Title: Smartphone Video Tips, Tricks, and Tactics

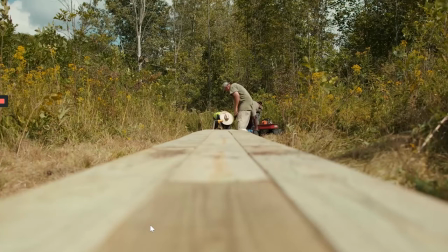[32:31]
Scott, not Starling, Scott Minor could correct me if I'm wrong, but we were out filming this boardwalk being made, and because of the nature of the boardwalk and just kind of the interesting sort of leading line of setting the camera down,
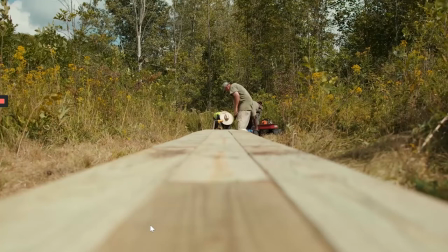[32:44]
the camera was actually set right down on top of the boardwalk, And it sort of breaks the rule of thirds in a really nice way where it's just interesting that the lines kind of point right directly toward the screen, toward the folks that are out there putting together the boardwalk on the other end of the shot.
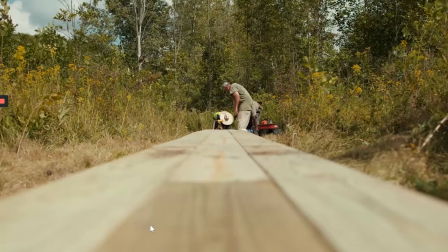[33:02]
And so that's not to say that every single thing you shoot needs to be set up so that it's
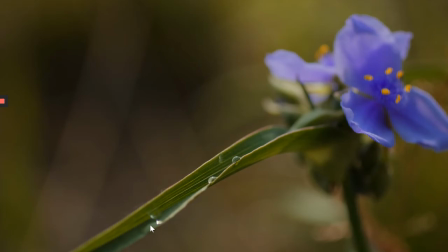[33:07]
like these examples where we put them on the cross sections and following that rule of thirds.
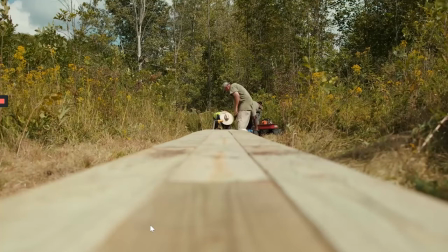[33:13]
Sometimes you want to break the rule and that's perfectly fine as well. but I think what we're our main point here is don't just do the same thing over and over and over again don't just center everything up over and over and over again because inherently sort of our go-to would be
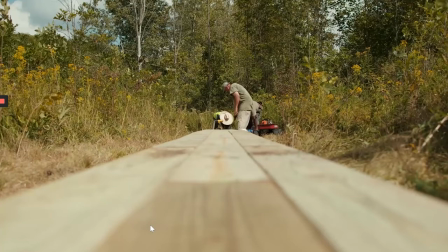[33:27]
to center things in the frame we do want to mix it up and put things in different parts of the of the frame next
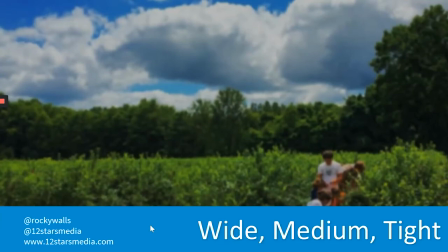[33:35]
I want to talk about another way to get variety in not only using the rule of thirds and using movement, but talking about wide, medium, and tight shots. And these are three different types of shots that are based on how close we are to our subject.
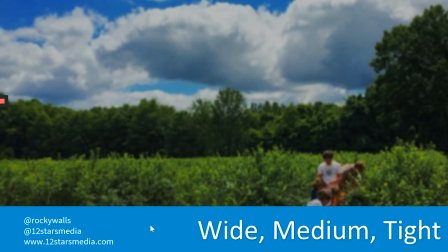[33:53]
And I want to point out at the beginning here that it's important when you think about wide, medium, and tight shots that most of the time, it's really, really helpful and effective to get a wide, a medium and a tight shot of the same exact thing.
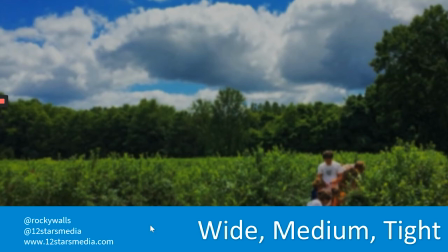[34:11]
So it's not just mixing up and getting a variety of, and I'll show you the example of what I mean by wide, medium and tight in a moment, if you don't already know, but it's not just mixing it up and getting a variety across the board of all the different things that you might be capturing,
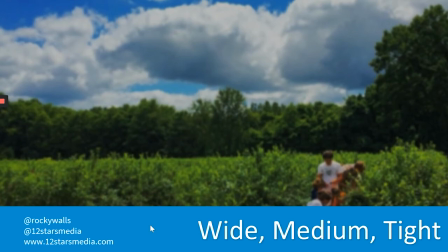[34:27]
but it's oftentimes it's really important to get a wide, medium and tight shot of the same thing because you can see different details. You can learn different things about your subject from the different wide, medium and tight angles.
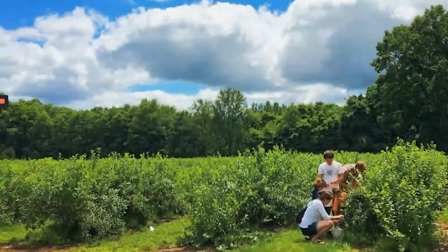[34:42]
And so I'll give you an example of this in photo form. This is an example. I love this.
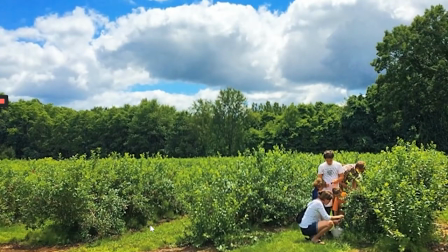[34:47]
I think I've been using it for like five, six years. But this is a shot that I took on vacation with my family out and just just a Southern part of Michigan. And, um, I want you to think about what you can tell from this angle.
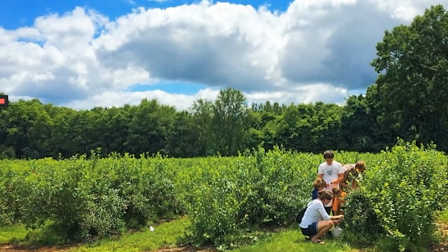[35:02]
This would be a wide shot as in I'm standing back quite a ways away from them. And the angle that I'm seeing is a very wide one, as in, I can see a lot of different things. And so from this shot, I can tell things like what the weather was like, what kind of a day it was, you know, partly cloudy, um, probably a nice, a nice day.
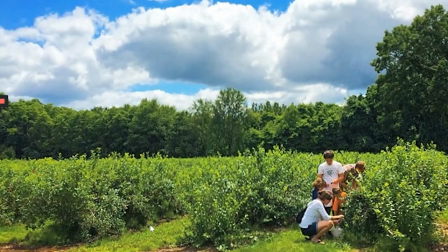[35:22]
Um, I can tell it's obviously the season. It's not the dead of winter, for example. I can tell that there aren't a lot of people around. This is a fairly peaceful kind of environment. I get a lot of feeling, kind of big picture feeling observations from a wide shot.
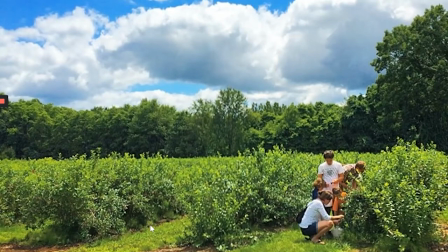[35:42]
Right. But I can't specifically tell what these folks are doing, especially if I've not done this activity before. I may be clueless as to why these folks, what my family is doing out here.
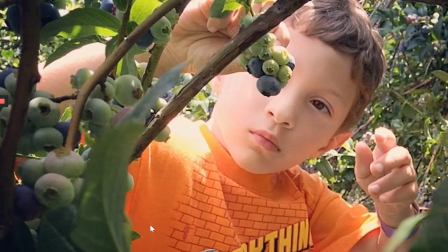[35:53]
So if I bump up to a medium shot, which is something that's certainly closer, but not exactly a super, super close shot. I'm now focused on just one of my characters and I can see much more closely what he's doing. This is my oldest son, Caspian. And at this point, I can now tell that he's picking blueberries. Right.
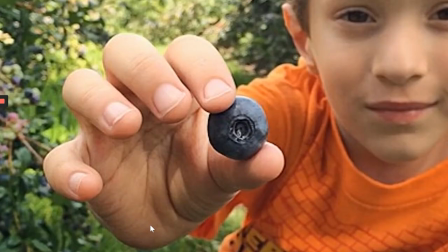[36:14]
And then if I go even tighter and I get what I would consider to be a picture perfect example of a close up shot or a very tight shot, I can tell you I can start to tell you the story of how that particular day, Caspian, my oldest, wanted to find the biggest blueberry out of our whole family.
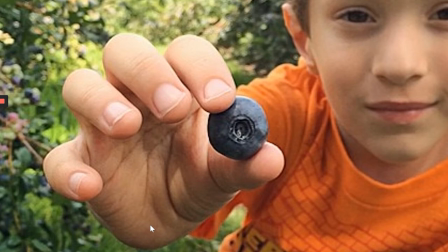[36:31]
And that was his, you know, I have three sons. So that was his competitive nature coming out. And this was the biggest blueberry that he found that day.
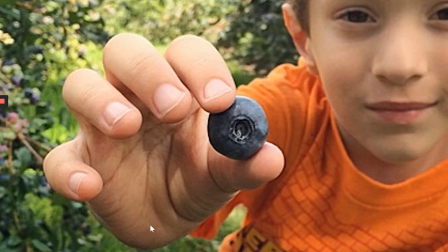[36:38]
And what you'll notice is that I can very easily start to tell quite a specific story about Caspian and about my family once I start getting into these finer details.
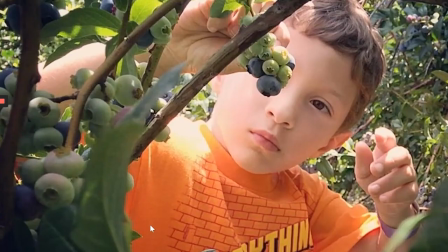[36:49]
It's much less interesting if I tell you that Caspian, my oldest son,
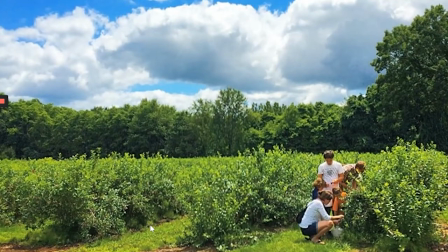[36:54]
wanted to find the biggest blueberry while we were picking blueberries. If this was the only picture I had to work with, right, this wide shot. Okay, if I look at the wide shot, I can tell, okay, well, they were out there picking blueberries. but I can't tell which of those people is Caspian.
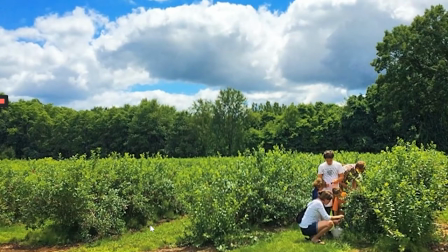[37:11]
It's too far away. I can't tell that you're picking blueberries. I can't tell the size of any of the blueberries from this picture. So the importance of getting that wide, medium, and tight tells us a lot of different details from different perspectives.
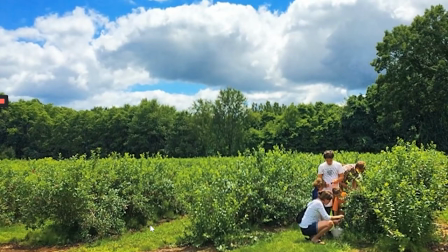[37:23]
So you might be able to show a wide shot of an area to give people context, to tell people what all is going on in this area. Where are we? We're on a construction site or we're out at a different, you know, we're, you know, out exploring stormwater and in a different area, maybe it's not construction.
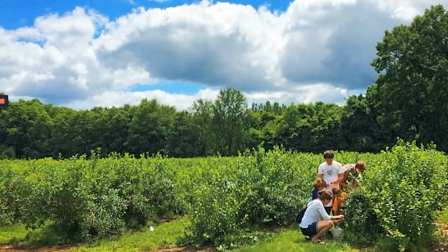[37:44]
And it's important to see the context. Has it been raining a lot? Is there a lot of water in the shot, in the wide shot? Can I see a lot of movement of water in the wide shot? Is it still raining? I may be able to tell that from a wide shot.
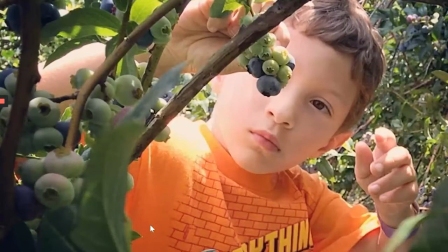[37:56]
But then if I get down more closely into a medium or even a tight shot,
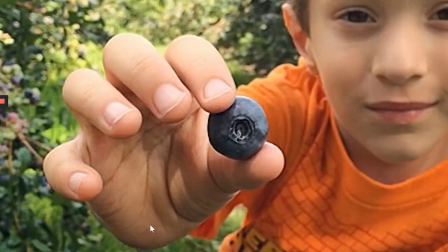[38:01]
I may be able to communicate details that might have been missed by the wider shot. I might be able to show where water is specifically going, what is in that water that maybe I wouldn't have been able to see from the wider shot. And so important details might be entirely missed if I only shoot from one angle or one location.
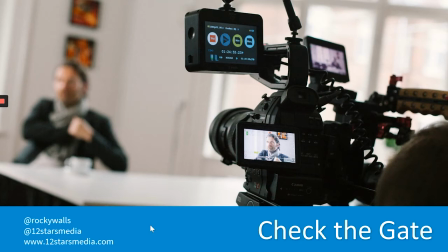[38:23]
And then finally, my last tip, tip number 11, which is kind of a bonus tip. There's a term in film production. It actually goes back to when film was being used in all movie and television productions.
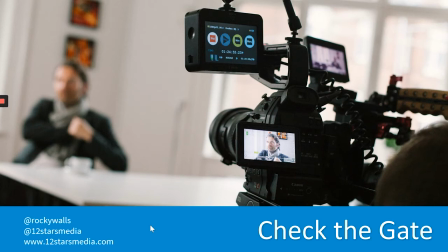[38:41]
Nowadays, of course, the camera even that I have there from the filming of a documentary that we shot doesn't use film. But the term check the gate comes from when we did used film, when the film would roll through the camera, things would sometimes collect there.
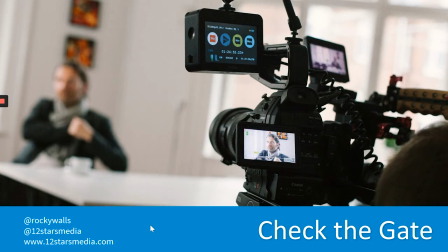[38:59]
There would be little bits of film fragments or there would be hair or dust that sometimes would collect in the camera itself. And sometimes those little pieces of dust or hair or film fragments would actually land between the lens and the film as the film is rolling through the camera.
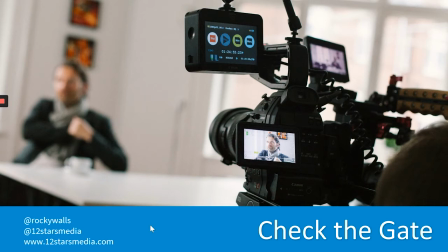[39:16]
And so the gate on basically the back of the camera where they would open it up and look inside, the term check the gate comes from the action of actually opening up the gate and checking after the film has rolled through.
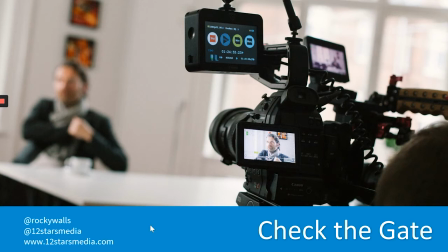[39:33]
Maybe the director has said, cut. Oh, I love that one. That one's perfect. That's exactly what I want. And, you know, some PA goes, check the gate. And they open up the back and they look to make sure that between the lens and where the camera,
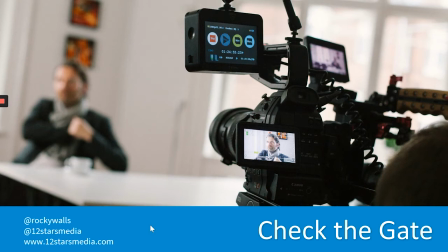[39:47]
the film was rolling through, there isn't anything that would obstruct or would have ruined the shot because it doesn't matter how much the director liked it. If there was a big old nasty chunk of something between the lens and the film, that shot isn't going to be used, isn't going to be useful.
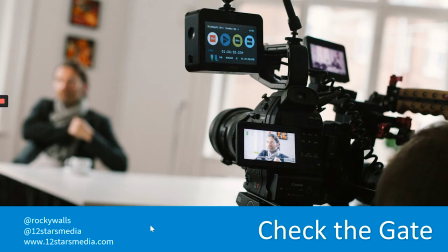[40:02]
It's going to be ruined. So they're going to have to reshoot. Or if the gate was clean, the person checking would yell, the gate is clean. And they would move on and they would they would go to the next to the next scene. And so I use this at the end of these presentations to remind people you don't have film.
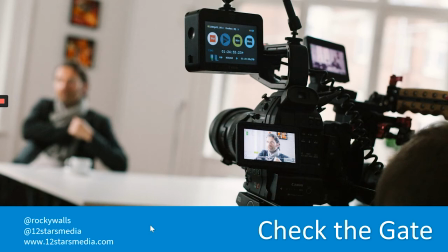[40:21]
You're not going to be shooting with film unless you're like super, super hipster. I doubt any of you will be. I think that the action or the lesson here can still be applied.